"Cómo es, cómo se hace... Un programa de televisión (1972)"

La forma física de hacerlo puede ser de una manera simple, que es poner el diálogo a la derecha, la acción a la izquierda, pero yo pongo la acción a todo lo largo de la página y el diálogo a la derecha. En cuanto a reglas más fijas o más generales, es prácticamente imposible. Se hace cuando uno tiene ganas, se hace cuando uno está de buen humor, cuando no le duele la cabeza, y a veces eso es raro o es difícil encontrar el momento. Yo lo hago a veces obligado a hacerlo porque la televisión es algo que come mucho el terreno y que come mucho el tiempo y no hay más remedio que trabajar, pero un guión delicado, un guión difícil de hacer, pues a lo mejor requiere mucho tiempo.
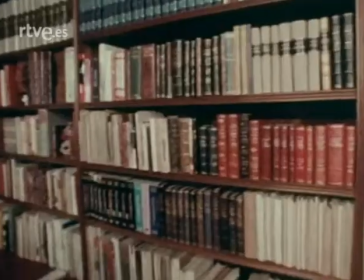5:29 En fin, es un lío espantoso y es complicadísimo hacer un guión. Jaime de Armiñán es un fecundo guionista de televisión.
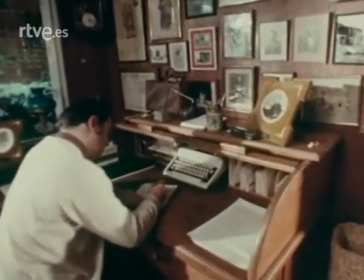5:37 El guión dramático necesita sobre todo del genio creador. Pero hay otro tipo de guión, el de los programas informativos.
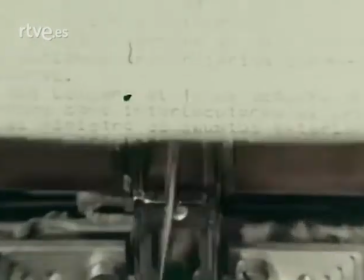5:47 Este nace en los teletipos de las agencias de información y en las crónicas y noticias enviadas por los corresponsales.
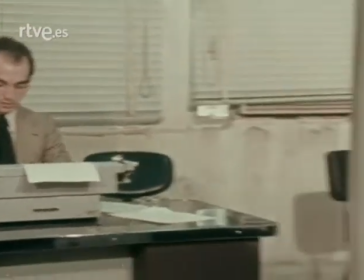5:56 Un equipo de redactores se encarga de componer televisivamente las noticias y de ajustar los textos a las imágenes recibidas de los corresponsales.
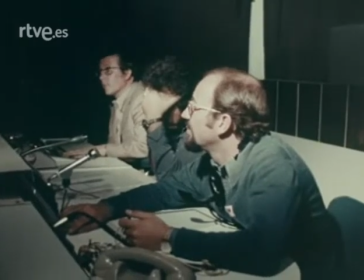6:07 El realizador convierte el guión en imágenes. Valerio Lázaro graba ahora un programa.
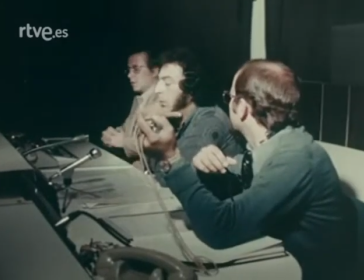6:13 Estamos grabando. Espera que se dé la vuelta, ¿no? Acción, acción. No, abre, abre.
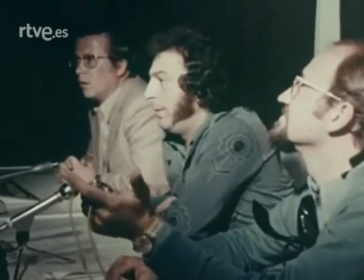6:20 Es preferible.
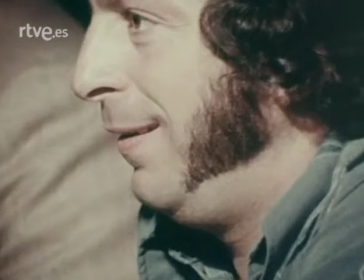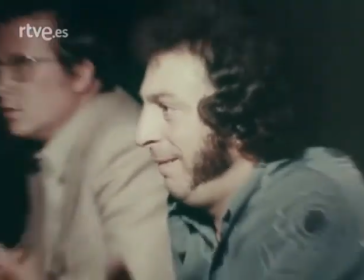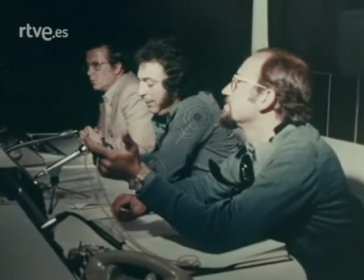6:32 El realizador está asistido por un ayudante de realización.
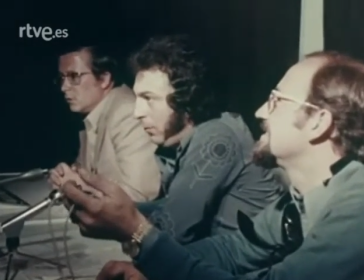6:36 Realizador y ayudante tienen que conocer perfectamente todas las posibilidades expresivas de la imagen.
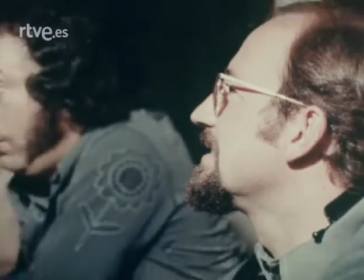6:41 Cada encuadre utilizado tendrá un sentido según se utilice.
Vídeo.
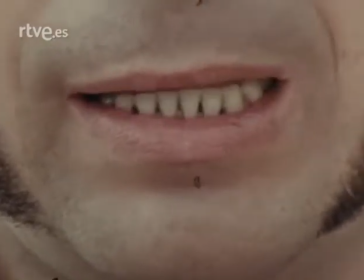6:48 Este es el plano detalle, el plano cortísimo.
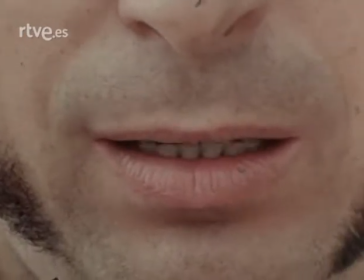6:53 Es un plano que le va muy bien a la gente que tiene bigote o barba.
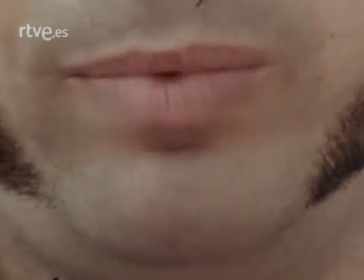6:59 Lamento no tener ni bigote ni barba. Es un plano que caracteriza mucho, que tiene una fuerza tremenda.
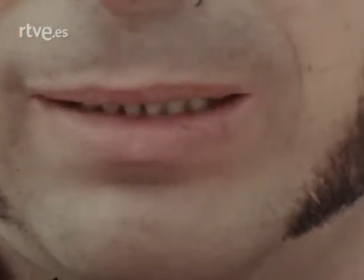7:06 Y es un plano que no aguanta mucho en la pantalla. Y este es el primer plano.
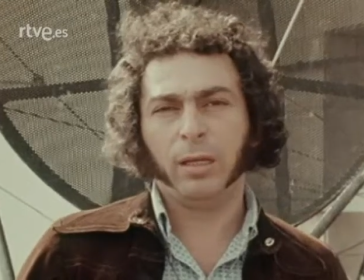7:11 Ya hay más aire en torno al personaje y menos peligro de que se noten mucho las arrugas.
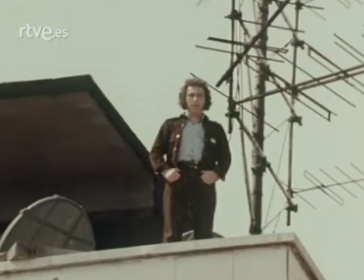7:20 Este es el plano medio. Este es el plano general.
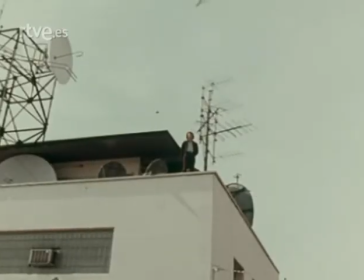7:25 Este es el gran plano general. Y este es el zoom.
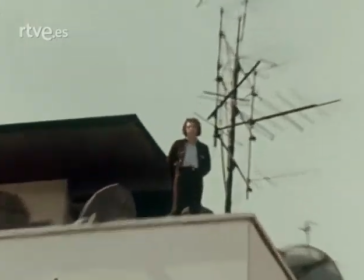7:33 Algo que marea igual o más que la montaña rusa. Es mi objetivo predilecto.
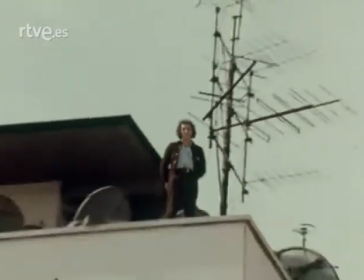7:41 Es el objetivo que da este va y bien de la imagen.
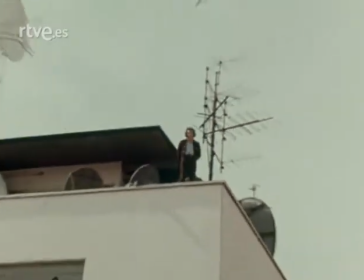7:45 Es el objetivo que estropea la vista. Es el objetivo que
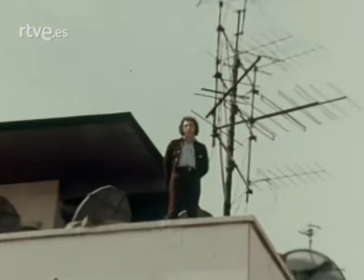7:52 subraya rítmicamente una canción que acerca o aleja a un personaje.
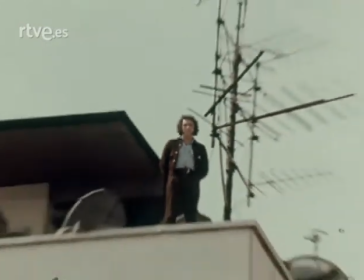7:59 Es el objetivo que me ayudó mucho a triunfar en España.
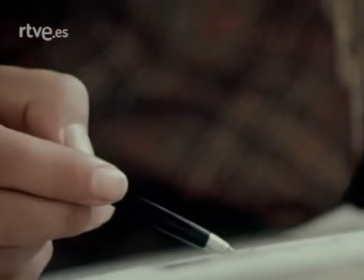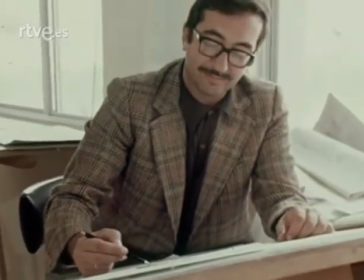8:15 Cuando se inicia la preparación de un programa,
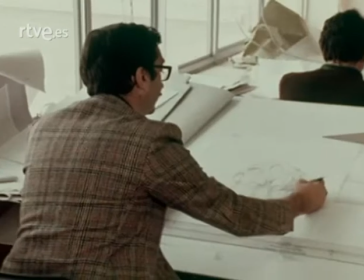8:17 el realizador estudia con un decorador la escenografía que llevará la obra y los dibujantes inician el proyecto a partir de los bocetos creados por el decorador.
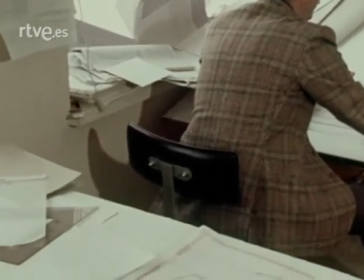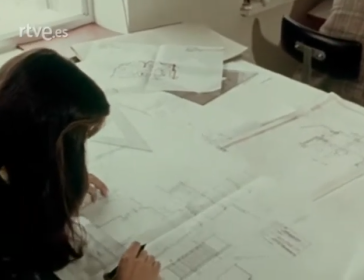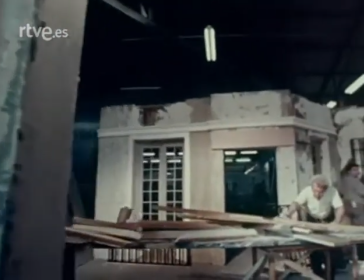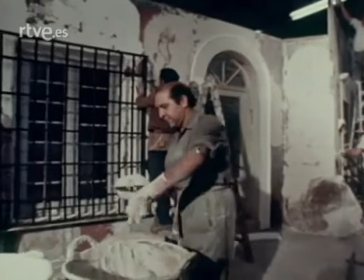8:43 En los talleres de decoración se preparan todos los elementos y se levanta la estructura a partir de los planos y bajo la dirección del decorador.